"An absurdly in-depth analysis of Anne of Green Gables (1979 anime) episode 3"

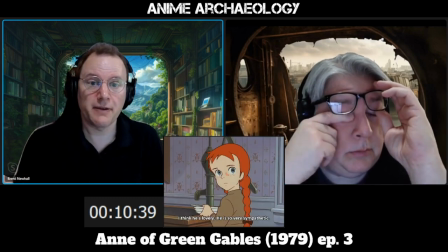[33:26]
And again, note that Marilla just talked back to an adult, basically.
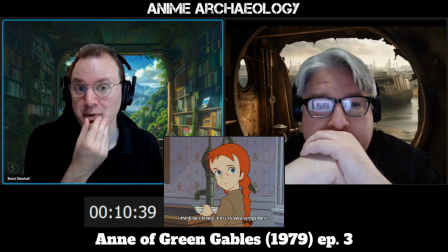[33:31]
Yep. Something children should not do in this era. But she has no problem saying, oh, I disagree.
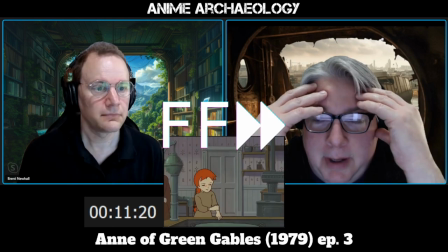[33:38]
Yeah. My mind is being blown by some of this detail.
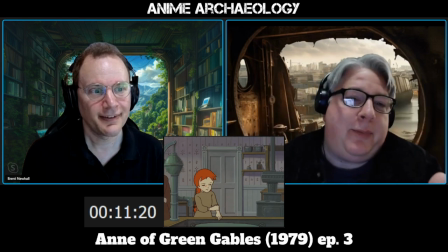[33:46]
Like, nobody would think that the pot was so hot off of the thing.
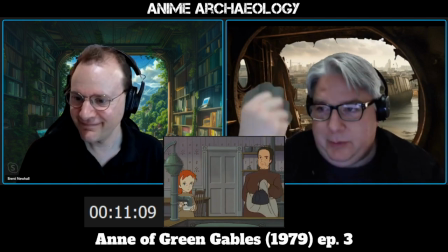[33:50]
And Marilla's, like, using her, you know, apron as she would.
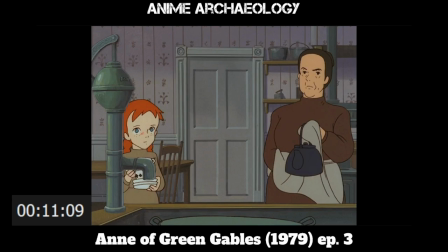[33:55]
Yep. As you would. I mean, that's kind of the purpose there. And she's doing that and doing the thing.
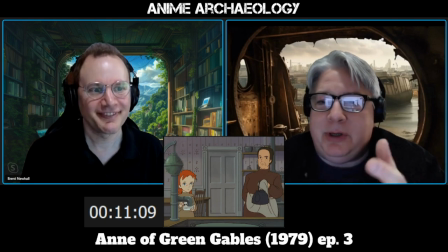[34:00]
No, a lot of people would just be like, oh, yeah, it's a Kelly, just a Kelly, whatever.
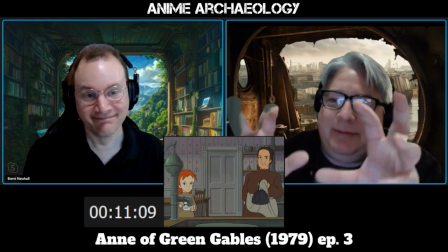[34:06]
And it's just like the Yeah. You know.
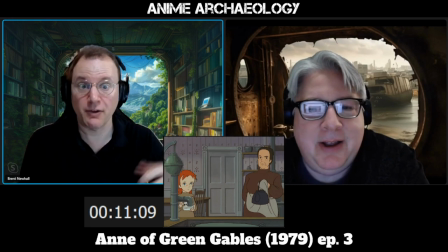[34:10]
And the fact that, like, at the time, like, now when we have kettles, we have, like, bamboo handles on them or things like that.
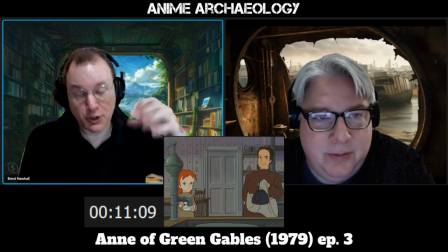[34:16]
Right. Back in the time, no, it's you know, three pieces of metal. Like, that's all it is.
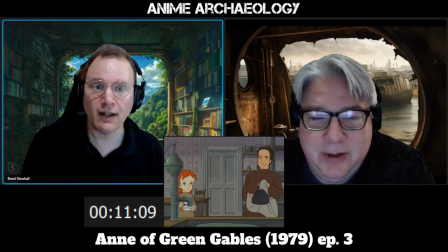[34:22]
So you've got to use some kind of cloth thing or whatever. Yeah, absolutely. And also the detail of, without hot and cold running water, how do you wash dishes?
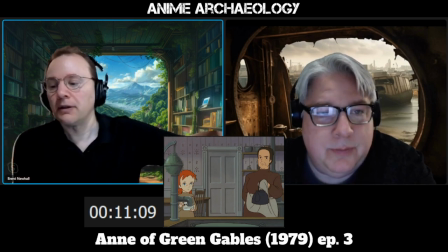[34:31]
Right. You know, you boil water, you put it in the big pot in the sink,
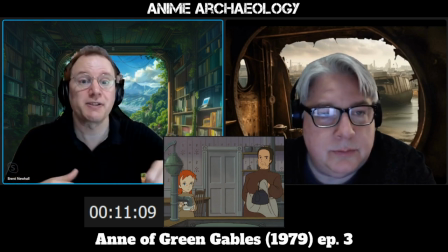[34:36]
but then there's water in the big pot in the sink, so it's not boiling water that you're trying to wash with.
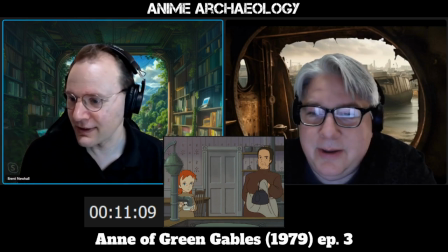[34:41]
Right. You know, all those little details. And to that point, for a Japanese production.
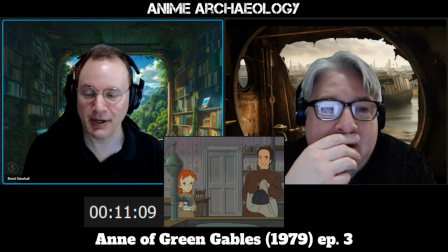[34:47]
Right. You know, they don't have any of this in their experience. Man, that's a telling expression from Marilla, too, I think.
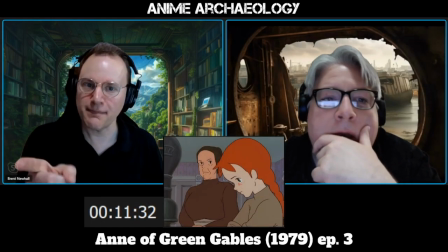[34:58]
Mm-hmm. Because didn't Matthew say she could help you in the kitchen? Yes.
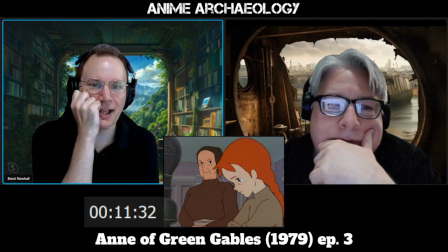[35:03]
So I wonder if Marilla isn't like, well, that's what she's doing.
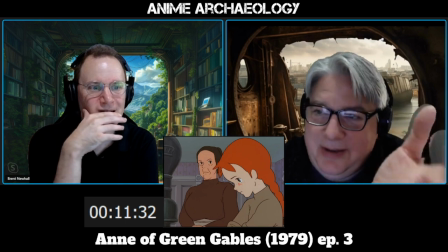[35:09]
I was just going to say, do you think this might be a test from Marilla? I think it might be.
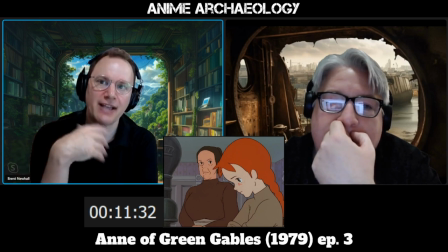[35:17]
Certainly nothing she's asked of Anne is
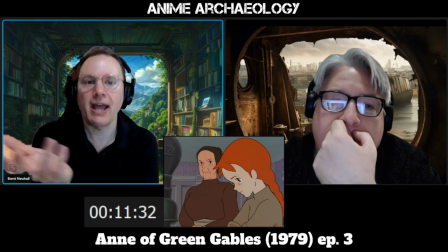[35:22]
out of the ordinary, especially given that Anne volunteered to do the dishes, right?
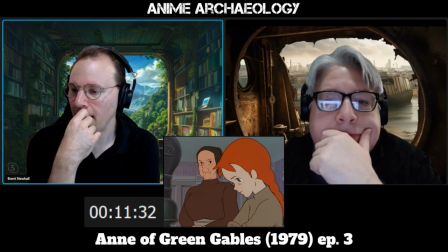[35:27]
It's like, okay, right. Do that thing. And then go up and make your bed. Again, reasonable.
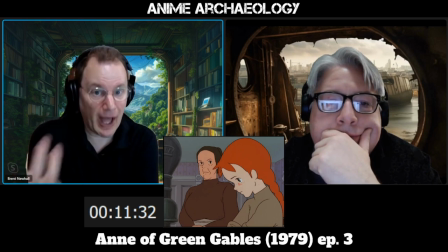[35:34]
Although if you were a guest, you wouldn't necessarily be expected to do that. So, yeah, but I think you're right.
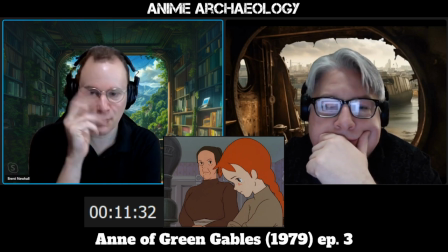[35:39]
In general, this is a test. Like, she's watching her do the dishes. She's seeing if she'll do the bed.
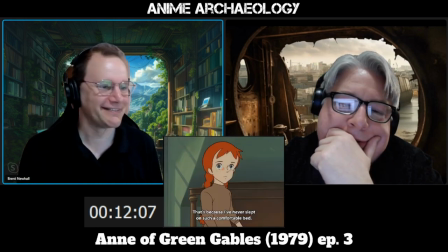[35:44]
Yeah. Okay. Just. Yeah. A knife.
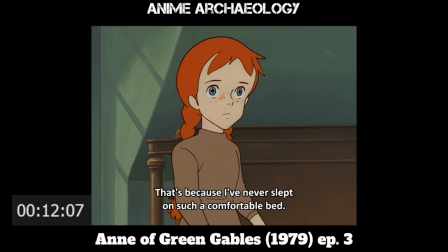[35:52]
God. Does it have to be a serrated blade, too? Oh, God.
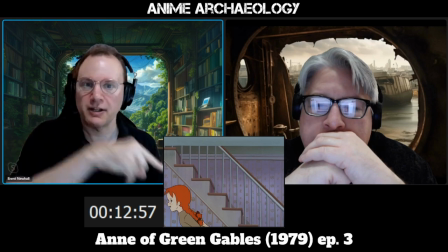[35:57]
This is a reuse of animation. This is the exact same shot as when she came down for the morning. Same animation.
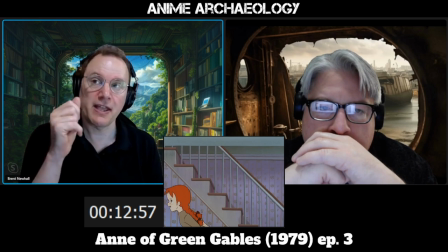[36:03]
But it is such a clever use of that because they clearly put so much time and attention into her facial expression
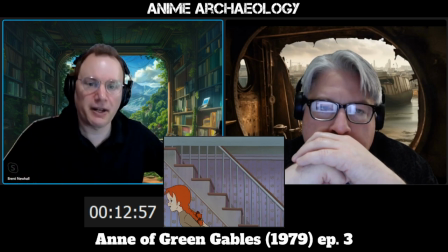[36:11]
and her body language as she's moving down the stairs. That sort of careful but fast stepping and then running with the anime run, you'll notice.
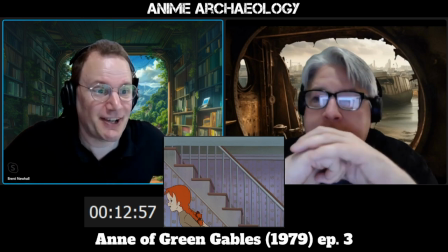[36:22]
She's actually got her
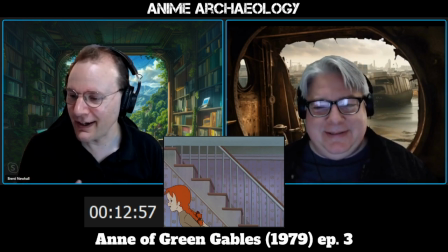[36:26]
little Klee down there. And but so it's visually arresting enough to work as reused animation. Yeah, just good use of that.
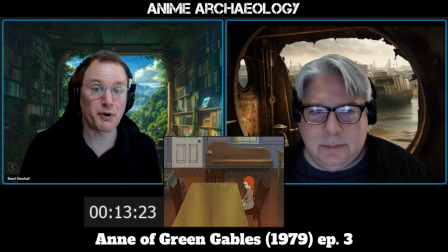[36:41]
This broke me the first time I watched it.
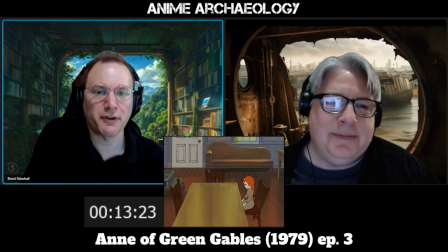[36:45]
She runs out, opens the door, ready for a full day, and she can't bring herself to enjoy it.
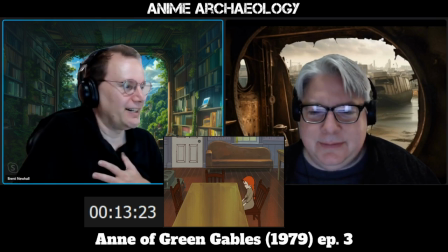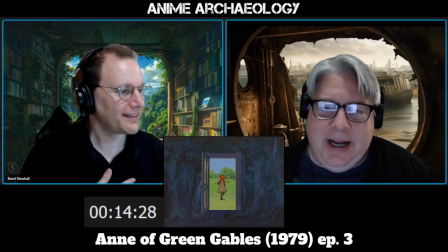[36:59]
What a shot. Yeah, it's like such a brief moment. Clearly in her mind, darkness and the light, and then it's gone.
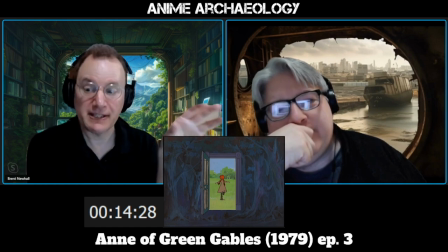[37:15]
Also interesting that the inside of her mind is still nature. It's still woods.
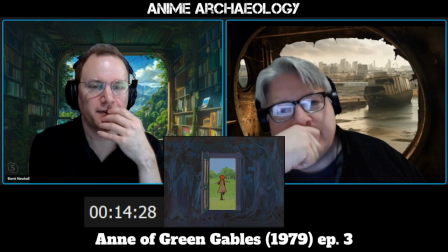[37:19]
She doesn't think in terms of confinement and civilization.
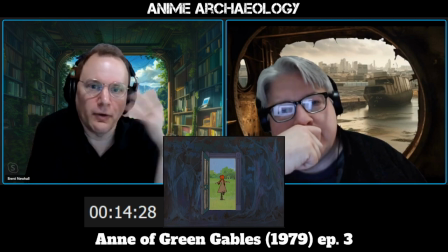[37:25]
It's all nature.
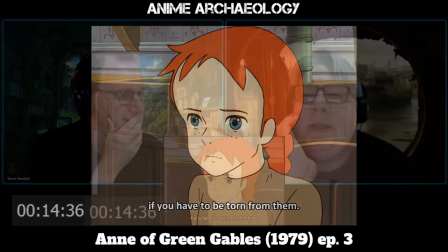[37:30]
It's like, okay, hi, here's the 2x4. Feel sad.
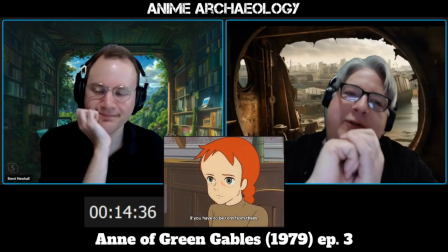[37:35]
Feel sad.